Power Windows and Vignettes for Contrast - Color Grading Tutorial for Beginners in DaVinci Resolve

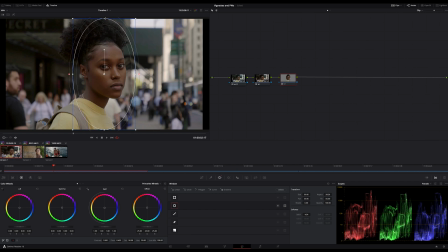And what I normally do now is to bring the subject more in foreground just by decreasing the parts of the image where we have less light or more shadows by following the light, in this case from top. I start with a simple circle and adjust it more to the top where the light comes from, but the circle doesn't fit my light direction enough. Look at this. It's almost parallel. That's not what I want. It's too unnatural in the scenery, and so I need a bit more cone-shaped light.
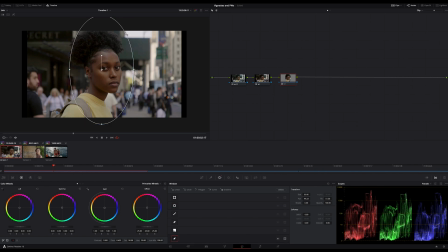Therefore, I convert my simple power window to a Bezier curve, and now I can add more points to it. It's the same as if I would using the curve tool for building my power window, okay? And I want to shape the circle on top wider, something like this. Here the sun
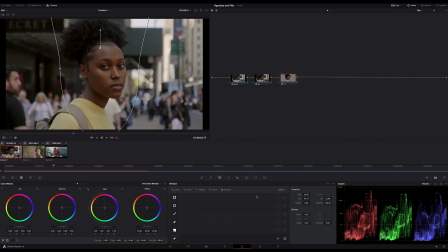from the background should not be included in the shadows. I want to use it to connect to the light cone.
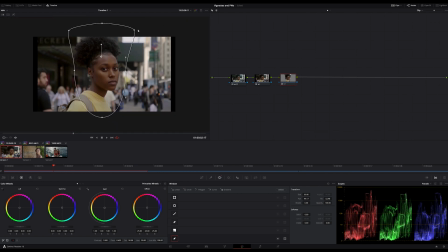Therefore, I leave it out of my area, which I want to darken. Okay, this looks good enough.
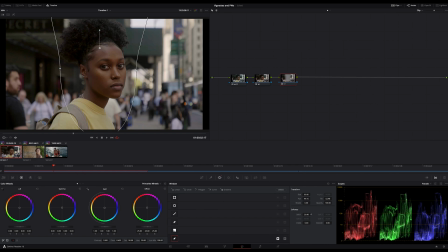Now I invert my window and crank up the softness, something like this. And now I switch my curves and adjust the custom curve to my needs, just by lowering the highlights a bit,
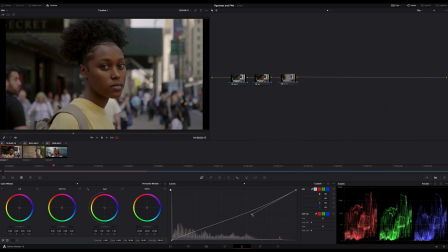affecting the upper midtones, of course, too. And look how much more the subject comes out. Let's go on. Now I add a parallel node, and now I want to do the opposite, but not the same shape, not by creating a simple outside node.
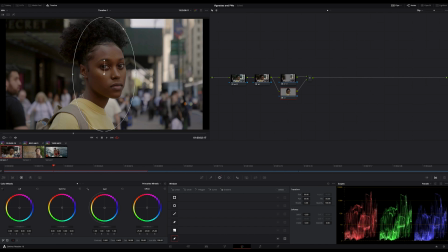The goal is to overlap shadows and highlights a bit more, because this will create much smoother transitions. Okay, this node is for increasing the highlights and upper midtones a bit,
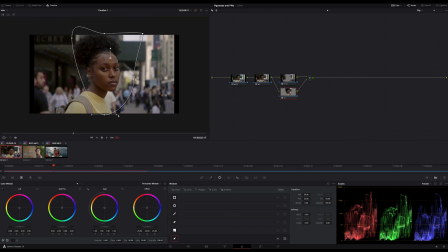and this will introduce more contrast to our image too, so keep always an eye on the whole image if doing this. My shape looks now a bit different, and this time I keep the curve more close to the subject.
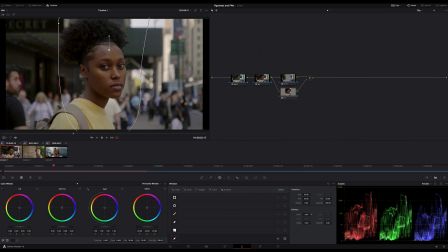Finally, a lot of softness and done. Looks good. Now I create another parallel node, and now it comes to our typical vignette.
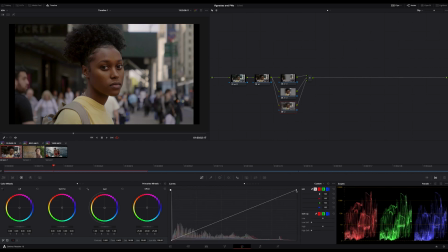Let me do this quickly. That's it. Now all nodes together, on and off.
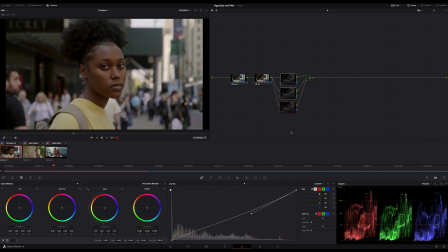Look at this. The girl is now popping out. Normally I do it more subtle, but now you can see how much we can affect the image. She is now much more isolated, standing clearly in front of the rest of the scenery.
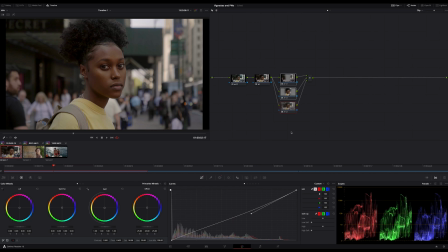And by the way, this is a very good technique to introduce more depth to an image too.
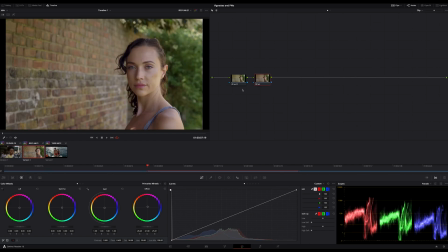Let's do the same with the second shot here. Now we have a similar scenery, but with a subject more on the right side, leaving the left side more empty to introduce space for our eyes to let breathe the image.
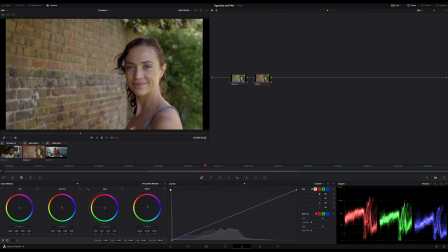And we already have a lot of depth, and this shot is good composed because these lines here are crossing almost inside the image, just a bit outside, but I digress, because after all, we won't want to learn anything about compositing and blocking today,
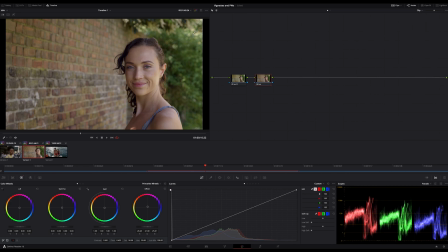but how to get better vignettes, right? Okay, the light comes straight from the upper right, so the first thing I want to do is to decrease the most left part of the image.
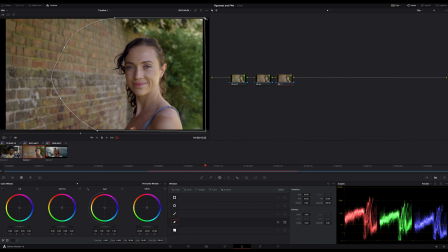This time I create a curve around my subject, including the whole right part of the image, because this time we want to keep this part as it is.